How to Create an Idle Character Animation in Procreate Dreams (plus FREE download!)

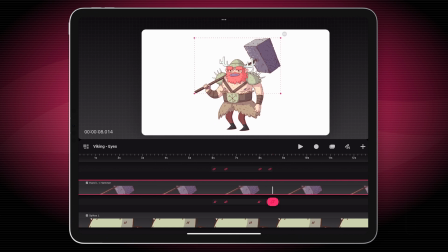[20:44]
Now, let's look at this in real time.
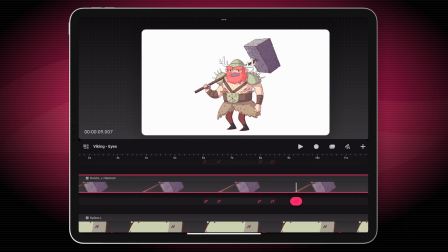[20:51]
Now, that's kind of fine, but it's also not, because it looks like the hammer weighs nothing.
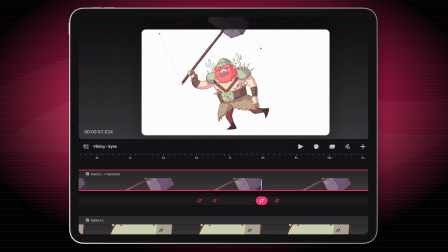[20:58]
We want to give it a little bit of heft.
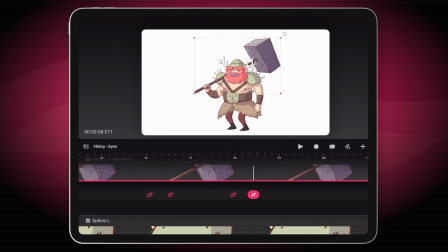[21:03]
So what we can do is, I think what I will do here is I'll change the easing of it coming down.
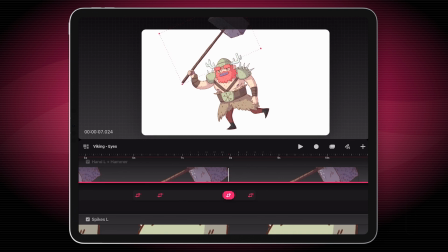[21:12]
By default, the easing that's in any of the keyframes that you put into Dreams, it's going to be ease in, ease out. That means that it starts off slow, accelerates, and then when it's at the end, it decelerates and it slows down.
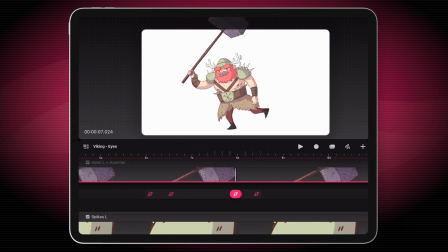[21:25]
And that works great for, by default for pretty much any animation. But for this, I don't want it to feel like the hammer is decelerating on the way down. I want to feel like it starts to fall slowly, then it picks up speed, and then it only stops because it hits its shoulder. So how can we do that?
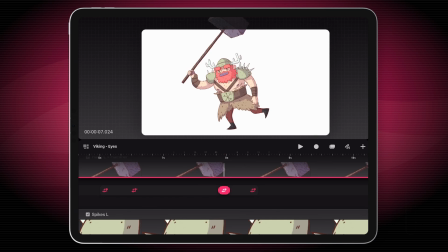[21:43]
Instead of setting the the easing for the entire track, I'm going to long press and expand move and scale.
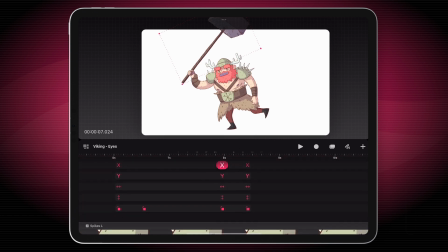[21:51]
And what this allows you to do is to set individual easings between two individual keyframes.
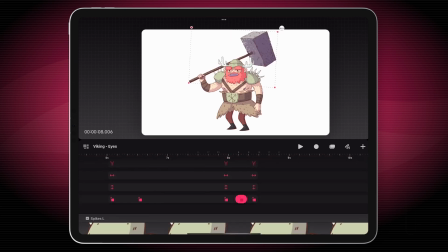[21:56]
And the one I'm concerned about here is going to be the rotation. So I'm going to long press in between these two.
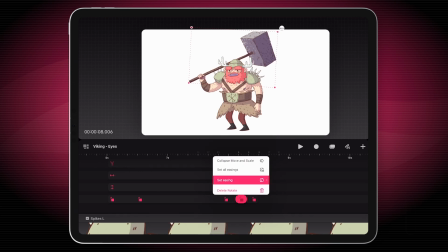[22:02]
And instead of setting all easings, I'm going to just tap on set easing.
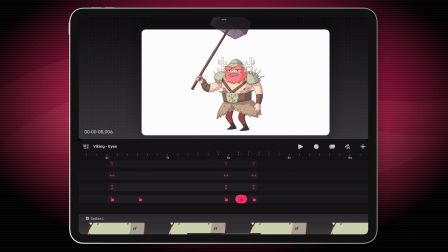[22:08]
So I want it to ease in, so it's slow to start, but then it comes to an abrupt stop. See how that looks. Okay, quite subtle, but let's keep going and sell it even more. I'm going to collapse move and scale.
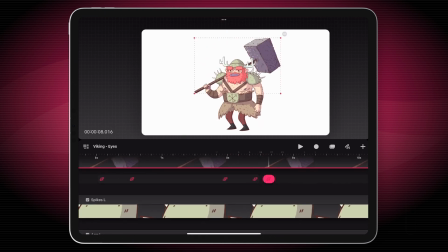[22:22]
I'm just going to give it a little bounce. Just move forward a couple of keyframes, rotate it up slightly,
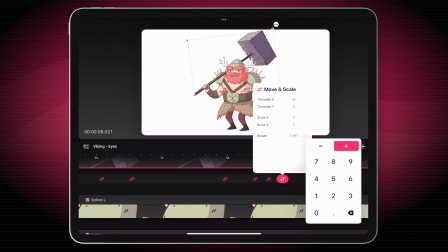[22:29]
and I'm going to tap again, set the rotation to 0. Let's see how this looks.
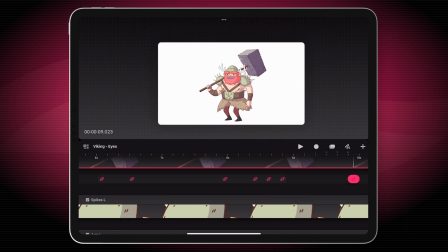[22:36]
Okay, now it feels like there's some actual weight behind that hammer.
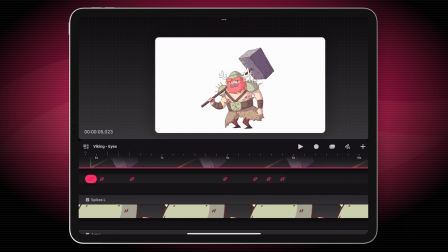[22:44]
Okay, I'm happy with that. Let's keep going.
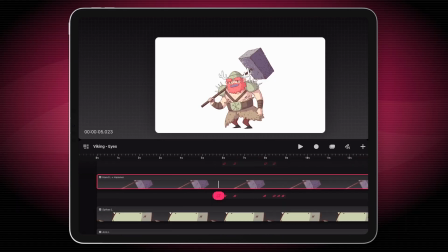[22:50]
So I think for this next bit, I just want to add a little bit more life again into the character.
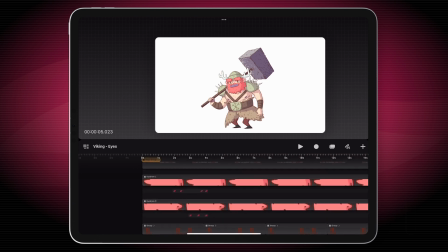[22:55]
I'm going to go back up and find the head group. I think it's time to give his eyebrows another little workout.
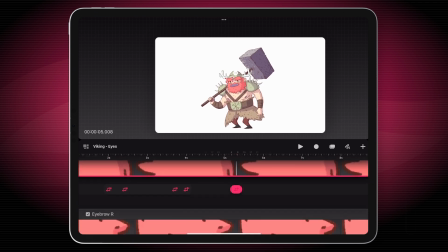[23:01]
So maybe as he's crouching down, we'll have him start to focus his eyebrows. So I'll tap on a keyframe to add it.
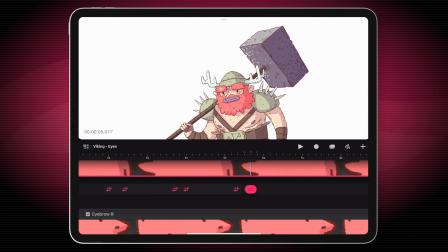[23:09]
I'm still on the move keyframe track. Rotate this a little bit to show that he means business.
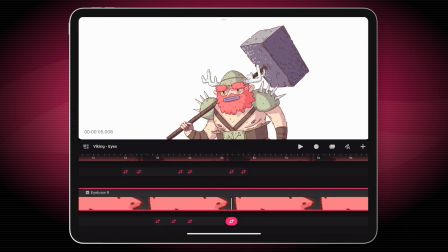[23:17]
Let's kind of copy, do something similar on the other side. Tap for the initial position. And now I'll add another one. I don't want to scale it, I just want to rotate it.
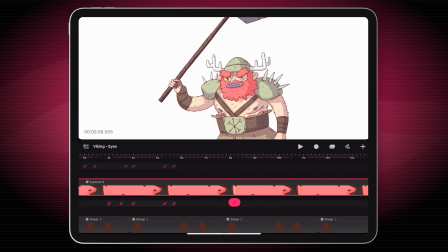[23:30]
So he's gone up and comes back down. Maybe we'll start to get him to relax his eyebrows here.
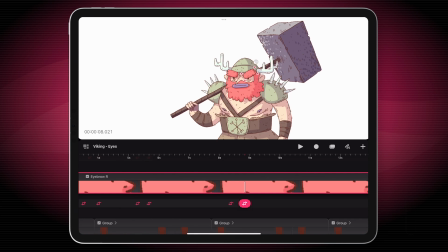[23:37]
So we'll add a keyframe so it's still the same as the previous one. And I want to reset the very end one back to 0.
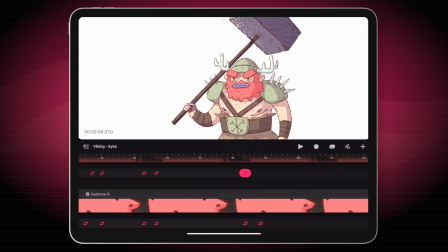[23:46]
Let's do the same. We'll tap, that will keep the same keyframe value that was before it.
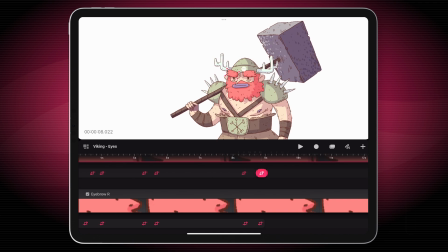[23:51]
Move forward a little bit and put this back again to 0.
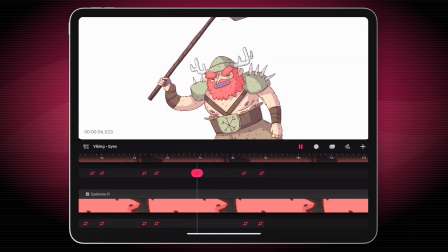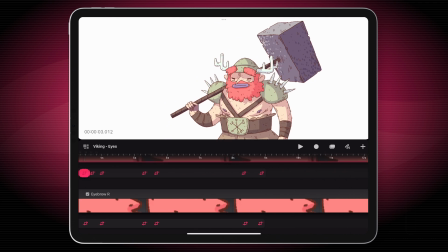[24:02]
And yes, our blink is still working. Great. So let's keep going.
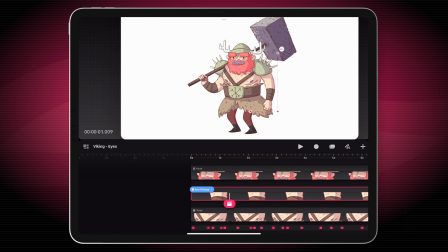[24:08]
We're very, very nearly there now. I'm going to take this right arm group. And I think for this, I'm going to try to perform it, see how it looks.
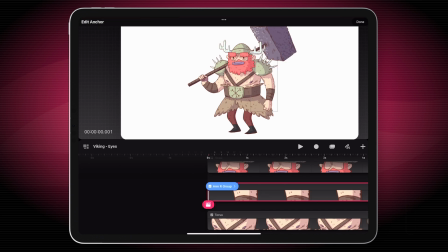[24:16]
I'm going to make sure I've got my anchor point in the right place. I want it around the shoulder where the arm will join up with the body.
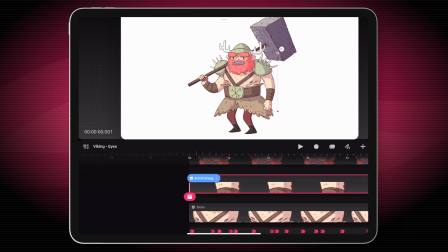[24:24]
It's done after I've set that.
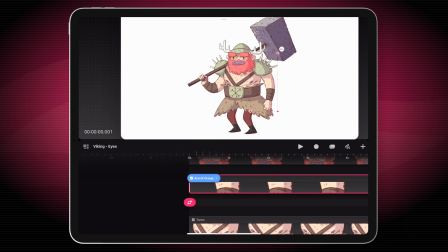[24:26]
And yeah, I'm going to do a move and scale, and I'm going to record this. All I'm going to do is just rotate it as it goes.
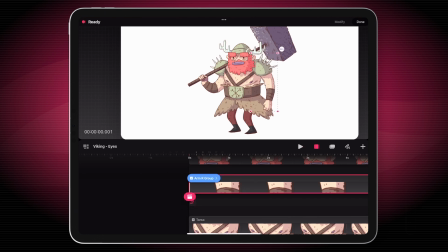[24:34]
Oh, no, that's not good.
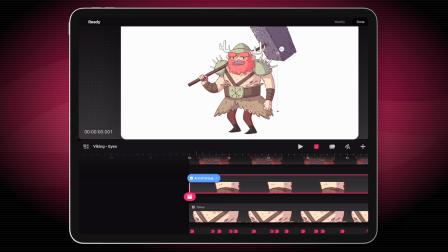[24:39]
Okay, let's try it again. What I like about this is that it doesn't record unless you press your pencil down on the screen. So you can lift it off and then put it back on and keep going. So it's very, very handy in case you start to get a little bit of cramp in your hand.